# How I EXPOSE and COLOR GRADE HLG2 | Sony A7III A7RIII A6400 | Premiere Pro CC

I'll actually go inside curves and I'll actually try to change and add some tones in there so I actually add a point on this intersecting line right here and
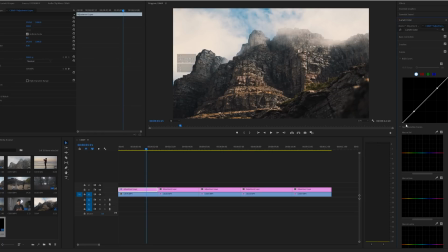(8:13)
also right here to try to create a s-curve and I actually just grab this bottom dots and just raise it up a bit and as you can see it kind of lifts up the shadows but in a very kind of unique way it gives it this slight fade to it so
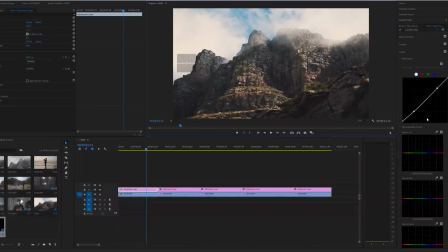(8:29)
I don't want to overdo it I think right there is okay and then I'll kind of just fiddle with this as well I kind of this helps drop the shadows a bit while keeping that slight fade in there and I'll kind of play with this as well really
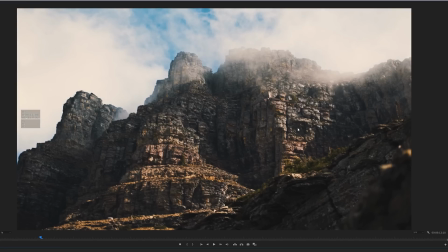(8:47)
bring out the contrast with that raise that up just a bit still not
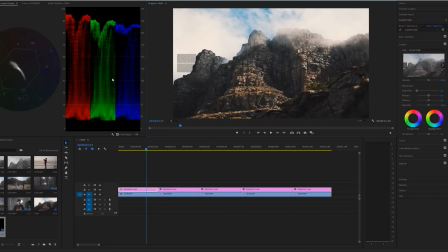(8:53)
clipping anything which is good um all right and so far it's looking pretty good uh one thing i do notice about sony footage is that the blues are very saturated um i don't really like how much saturation is in the blues so what i'm going to do
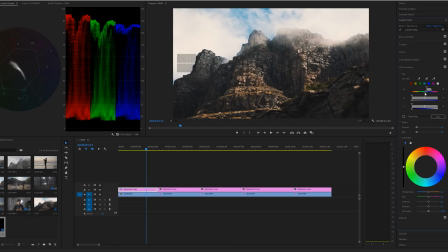(9:08)
is actually go into hsl secondary select blue and uh kind of make sure to adjust it.
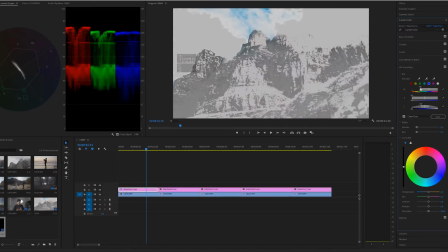(9:19)
And I'll use these three sliders to kind of mask out the blue.
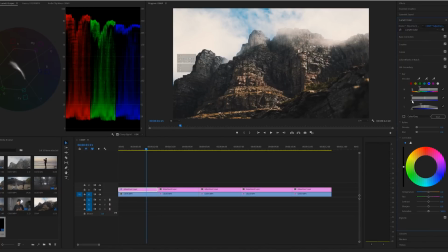(9:25)
I don't want to affect too much now.
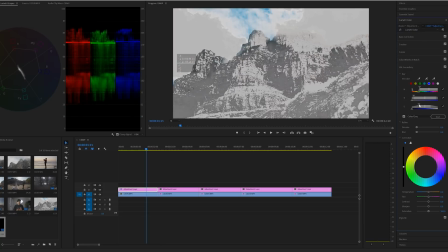Next thing I'll do is denoise and feather it. Blur it. Kind of helps smoothing out that.
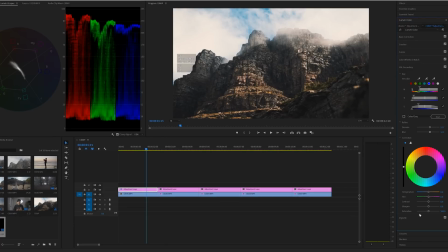(9:44)
And now I'll just drop the saturation down a little bit. Cool. Now that's looking a lot better in my opinion. Here's the before and after.
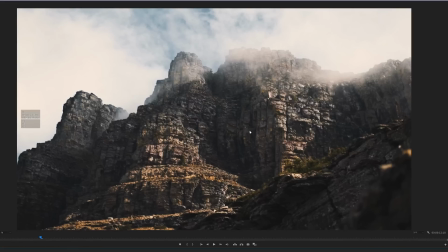(9:59)
Looks really good. I like it. All right so for that particular shot you know even with the luts I had to do a lot of correction and kind of a little bit more oomph to it.
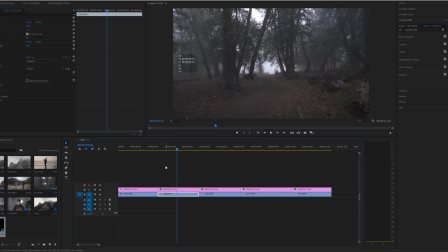(10:09)
Next clip I have this very darker moody misty shots that I shot in the forest.
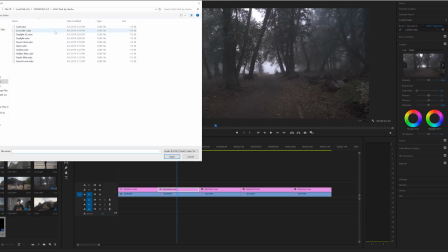(10:15)
Now first thing I'll do I'll import one of these luts I've created. Crocodile might be a good bet.
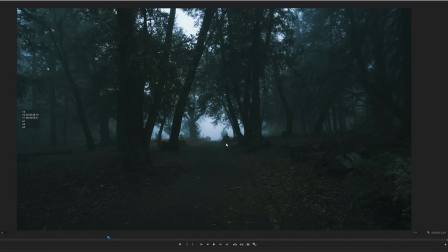(10:21)
Kind of gives off a very greenish darker tone. I really like the greens in the shadows.
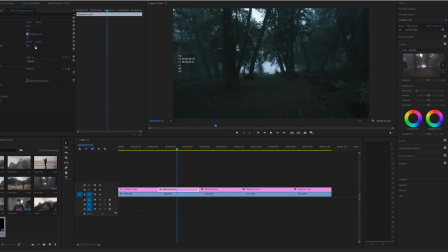(10:26)
Let's see what else we can do. We can do Gator maybe. Now Gator actually gives it a much more neutral look.
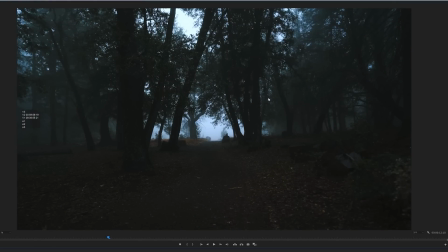(10:33)
Less stylistic. Less greens but still very moody tones as you can see in the shadows. Looks like I've lifted up the shadows in the S-curve. And I think we'll kind of start from there.
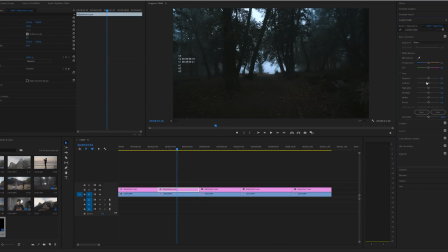(10:45)
Gator looks really good already so So, I mean, I don't even know what I would add to this. Maybe I'll just brighten up the highlights a little bit. I could actually raise up the highlights a little bit if I wanted to give, you know, a little more light to it.
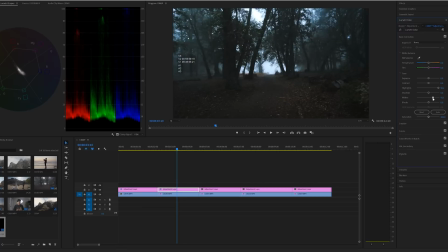(10:57)
But I think that darkness does create this airy, spooky vibe that's already kind of given with this clip. That looks kind of, you know, if I was going for that vibe, this spooky Halloween type of vibe, I could, you know, leave it darker. But I could maybe just brighten it up a little bit and, you know, probably about it.